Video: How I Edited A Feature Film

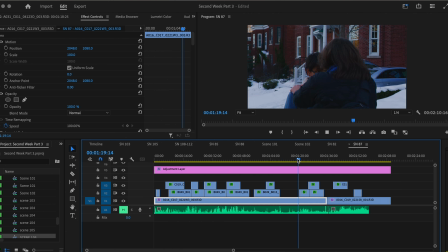They're kind of hugging, and there's a lot of things happening. But then I came back here, and now there's more of an angle.
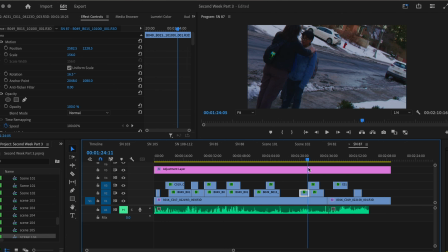You can see the difference here to here. There's an angle, because then there's an angle, and then she leaves, and then there's no angle. So you kind of want to work with that. And this, without the motion, it would be very different.
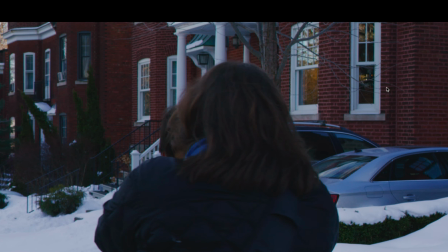The thing that hurts you is the difference in quality. See here, this is where they are.
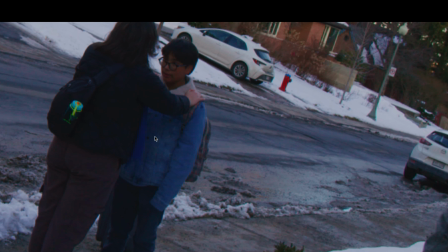You can see everything crisp, nice and clear. But you can see like it's quite grainy, blurry.
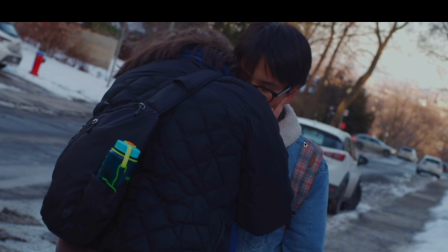There's a lot of noise, but here's really crisp and really nice. The reason is because I'm zooming in.
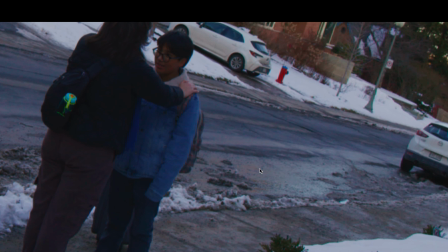It's 4K footage, so you expect, okay, it's gonna be high quality either what. But the thing is that when you're doing ISO and exposure and all that, you're gonna have grain no matter what. And zooming into the grain is not gonna do much difference, right? That's still grainy, and now there's not grain.
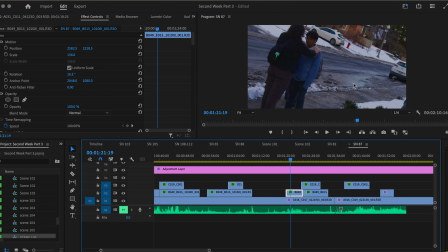It's way crisper. So you can see I'm zoomed in around 56%, and you've lost around 56% of the footage, right?
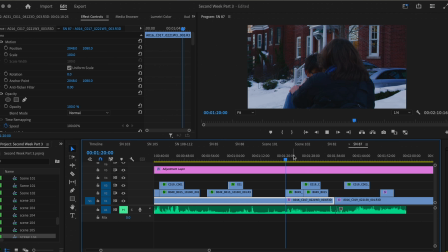Of the actual data. So even though it's 4K and you have way more data, right?
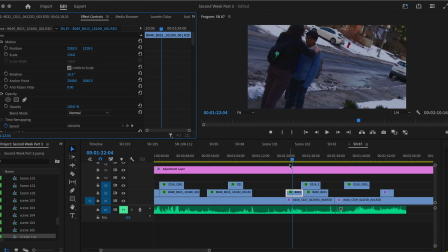This would be a 2K image. It still looks jarring because the next shot is a full 4K.
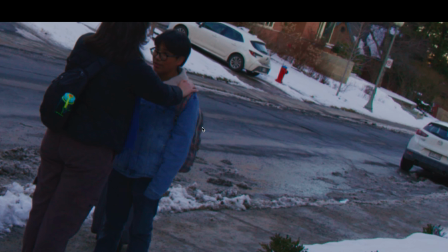It's not changed at all. Or like when people say, oh, you can film in 4K and you can zoom into things, it doesn't change a lot.
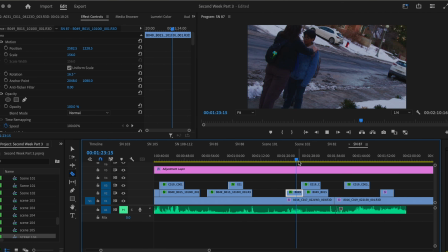It just gets you more quality, but the quality still makes cuts jarring.
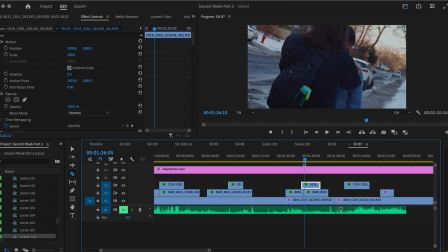So either you have to do this shot as well zoomed in, or you just kind of have to leave it be and learn to deal with it.
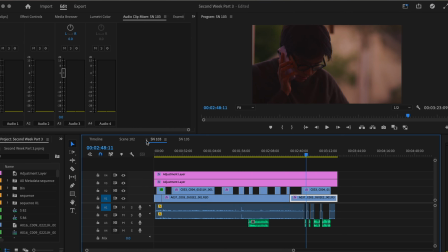So you can see I have scene 102, scene 103, and scene 105. So I have all the scenes.
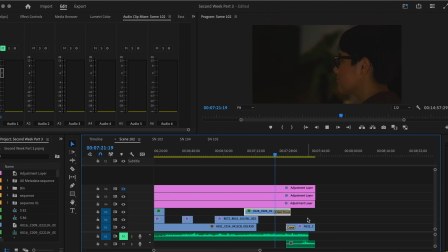Scene 102, you have the ending of the scene, where they're finishing singing. Where I can put audio. it fades out, and it goes to this, right?
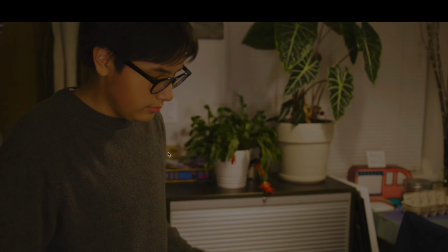This is the transition to the next scene, right? And this was filmed in the same day that the other one was filmed.
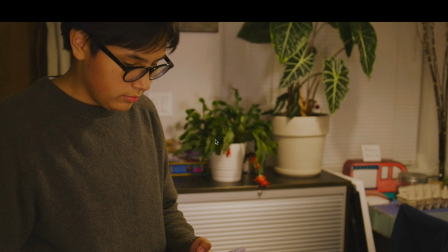You can see
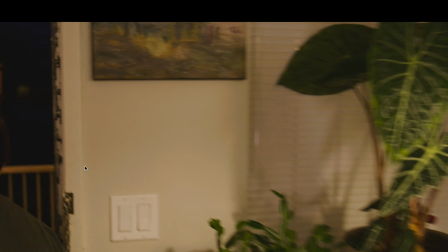the main character looks at the phone, then the main character leaves, and you can see it's dark outside, right?
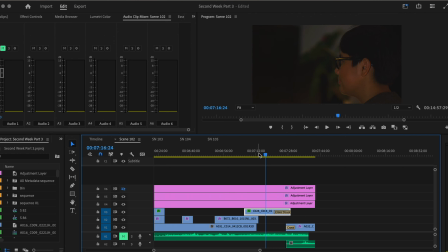It's dark, it's night. The problem with that is we didn't have enough time to get the rest of the scene.
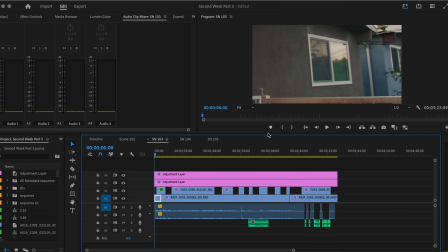We had to film another day. So you come to here, comes outside, and it's day.
Jane?
So you have to do a lot of compensating.
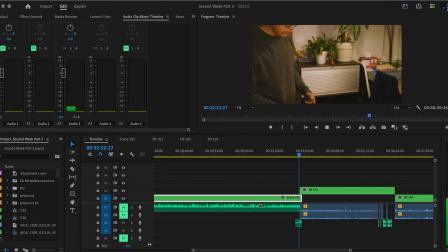One thing that I did, you hear the noise of the door, but you don't see it.
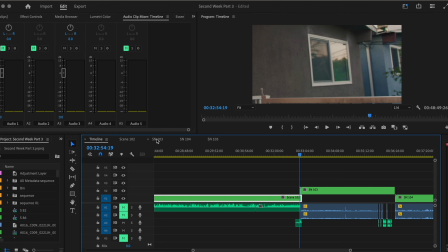And then here is day. So that helps with the color correcting. But another problem that we had was
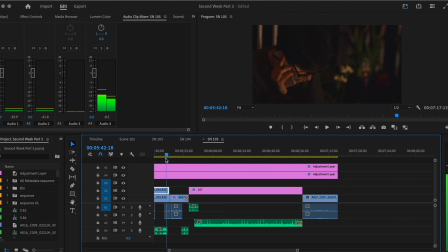we filmed so late for this other part where here it was dark.
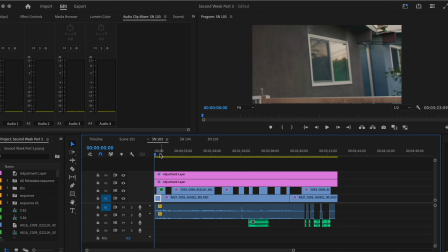Again, you can see it's dark outside. Here it's day. So, and we spent like 2 hours filming.
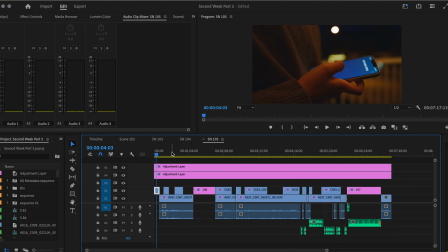The time changes 2 hours, but the scene only goes for 12 minutes. And the sky doesn't change that much in 12 minutes.
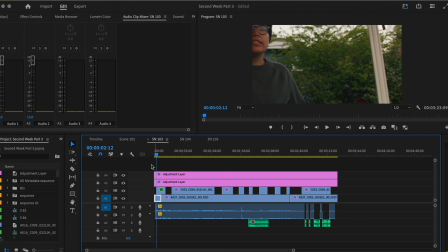So what you have to do is you kind of have to darken things. You can see what I've done here. This is the original.
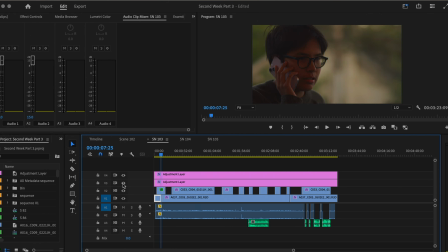It looks really, really just bright day. What I did is kind of mooding up. You can see still day, turned everything darker.
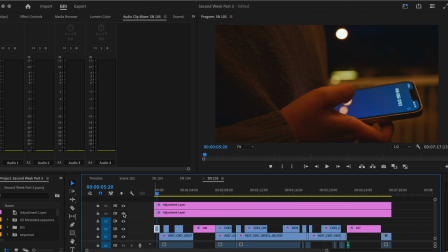And for this one, I did the opposite. You turn everything up and you change it so it's a bit different.
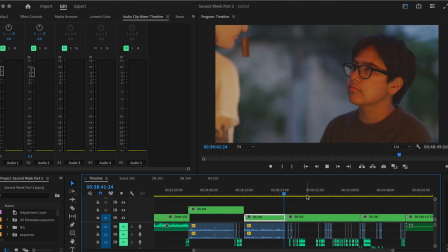This is probably the most awkward time. Like you can see the sky is pretty bright here.
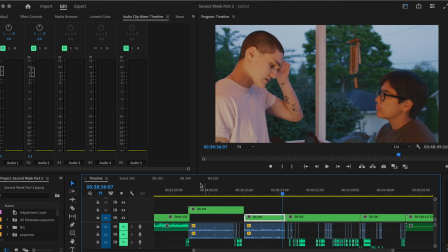Cut. Now it's dark. Doesn't make sense. So you have to do a lot of that, fixing it up.
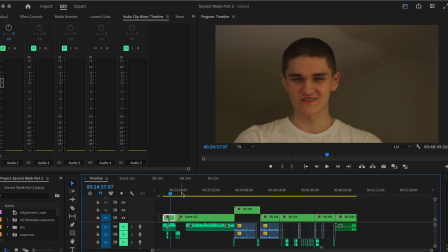Now I want to talk mostly about being there on set and what you should do for a feature film on set. What's the difference between a regular and a non-regular? One thing you have to remember is that everything's already planned out.
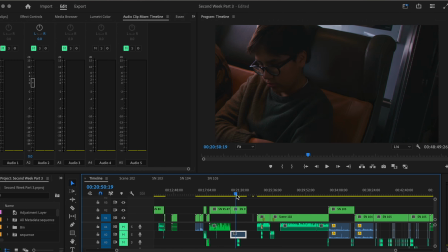It isn't like, oh, let's just get B-roll. Everything is very strict and there's times and it's a lower budget movie, so we don't have a lot of scenes,
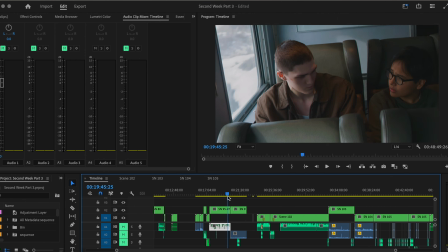we don't have a lot of things. So you have to find the footage a lot of different places. You have to like scour for the right thing and the right moment.
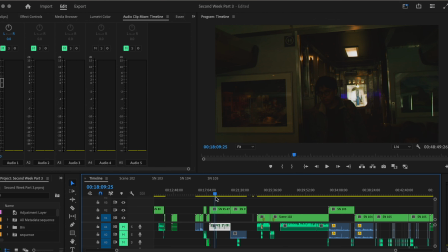And it doesn't always work out. So you sometimes have to compromise, right?